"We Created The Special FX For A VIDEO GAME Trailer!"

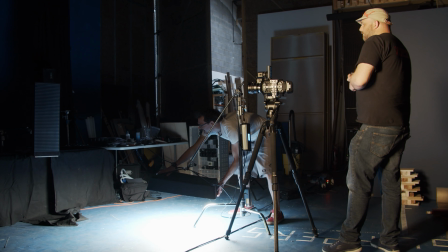We shoot our window light passes, an ambient pass, and then to make the most of our reflective windows, we shoot passes using a string of LED lights held at different angles to create a sense of the various city lights being reflected in the windows. Although we're not rigging any pyro on this one, as with all the others, we are shooting some flashbulb exposures against the exterior to mimic street level incendiaries.
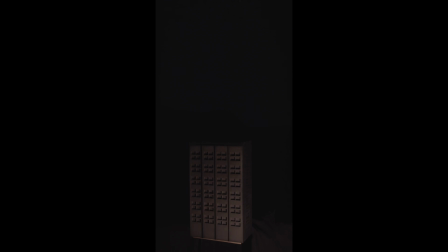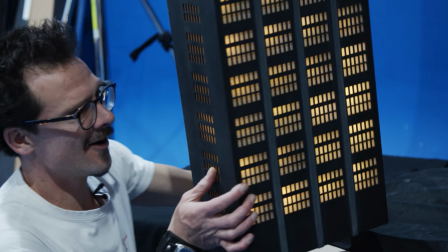Oh, it's another building.
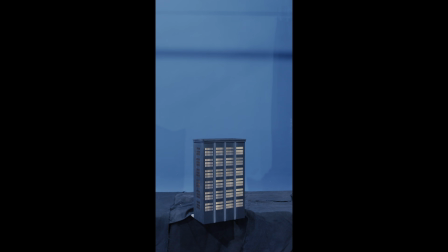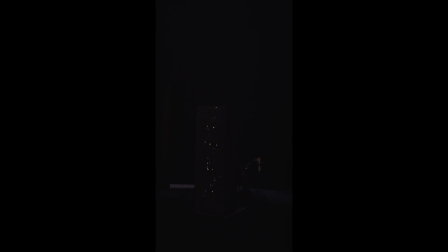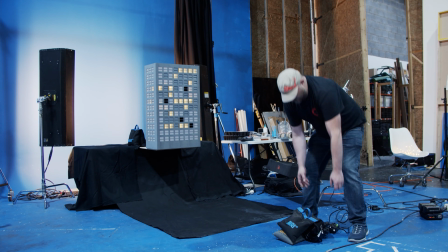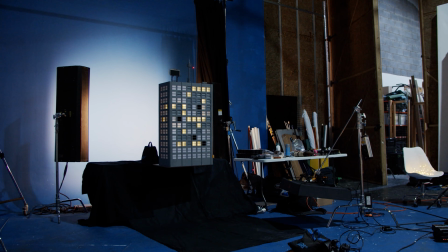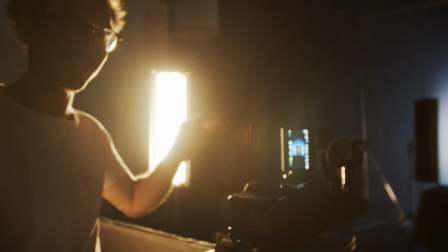And the main reason we're going for a nice, like, clean blue screen key for this one and not the others.
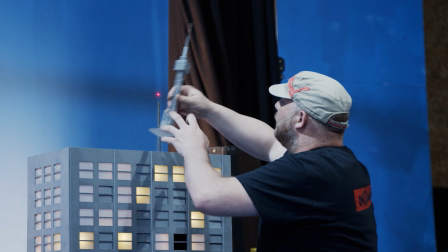The others, because we're adding some interest on top here, you know,
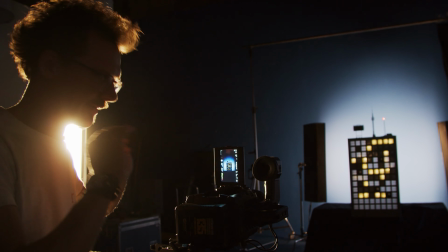they're quite detailed, so we wanted to make sure it was a nice, cleanly lit blue screen so we get a real clear silhouette.
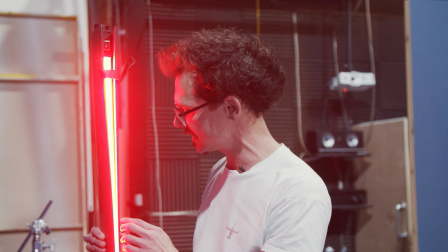So just going to get a couple of passes with this, just flagged it off with a bit of this stuff.
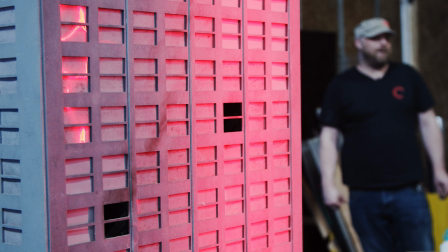We're just going to create some like lines of light along the buildings, because in the anime,
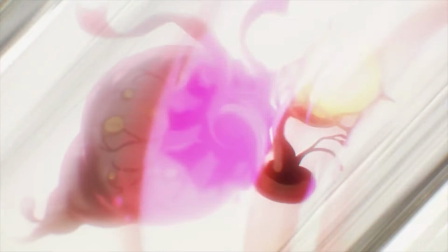the Scarlet Guardians are connected through telepathy, which is visualized by red light. The name Scarlet Nexus actually means red connection. And we'll just do it as a pass, so we'll just kind of hold it steady, and then in the comp, JP can then just have it kind of flash by, and we'll just do it at some different angles on the buildings,
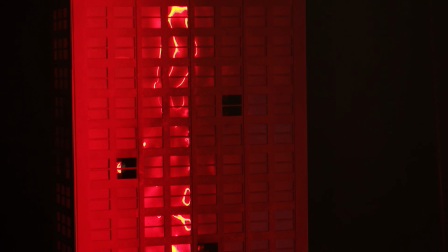just so that we've got it there. So if they do decide, oh, okay, I want to have a flash here, we've actually got some real lighting going on the buildings that we can comp in with those light flashes.
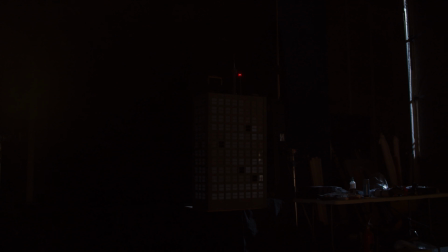Firing in 3, 2, 1.
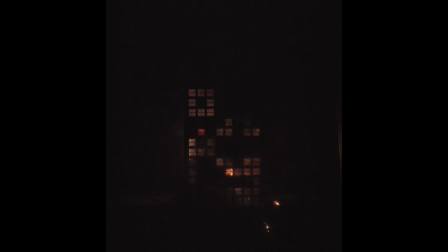With all these various lighting and pyro passes of our buildings, we're left with an almost infinite variety of options that we can then insert into our digital cityscape.
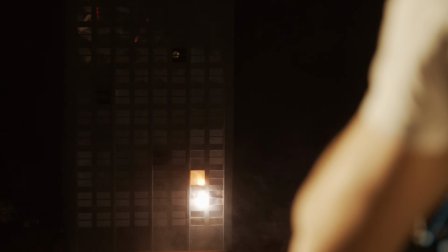So while we used the digital build to fill the frame,
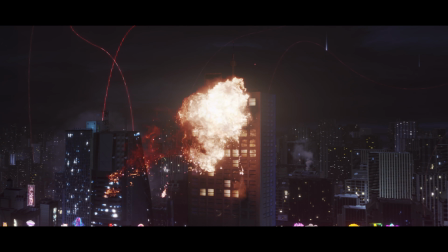that enabled us to focus on creating a handful of miniatures that have the benefit of real lighting and pyro effects to bring that sense of realism.
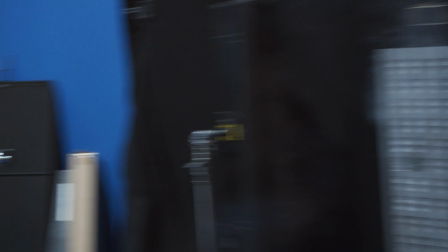Yeah, boy! That's what I'm talking about. Yeah. That was a big one. So we've done a couple of big blasts and they pretty much light up the whole building, which is pretty cool. But I also kind of feel like it would be good to have some smaller explosions that are just maybe lighting up just like the lower part of the building for some more ground level stuff. So we're just going to pop one of our flash bulbs into the tube, and that should just sort of snoot it, essentially, snoot that light, and just get a little more localized. You could probably use something like a Pringles tube or something like that, but this is just what I have.
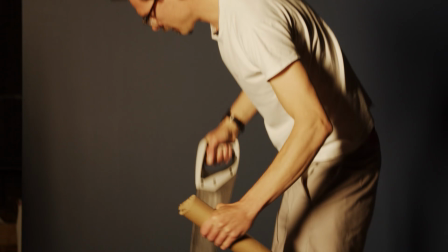I might actually cut this though, because it's just really unnecessarily long. Don't saw like that, it's dangerous. In the dark, against your knee. So if we shoot some individual fireball elements, what we can then do is drop it in and amongst different layers of the city. So we can dress it in front and behind of the elements that we shot today in terms of the building explosions. And it's just to add that epic nature of larger explosions happening in the city.
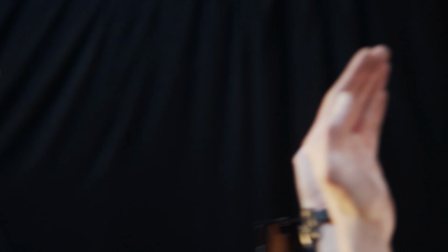Yeah, because our CG city is essentially built in layers. Yeah. And so we can actually have some going off in the deep background distance, lighting up other buildings, just showing that this stuff is going on everywhere, right? 3, 2, 1. White dust that we're going to shoot as a separate element that's going to simulate the kind of rising dust that you get from either a collapsed building or something impacting the ground. So we're just going to shoot this against black and light it from below.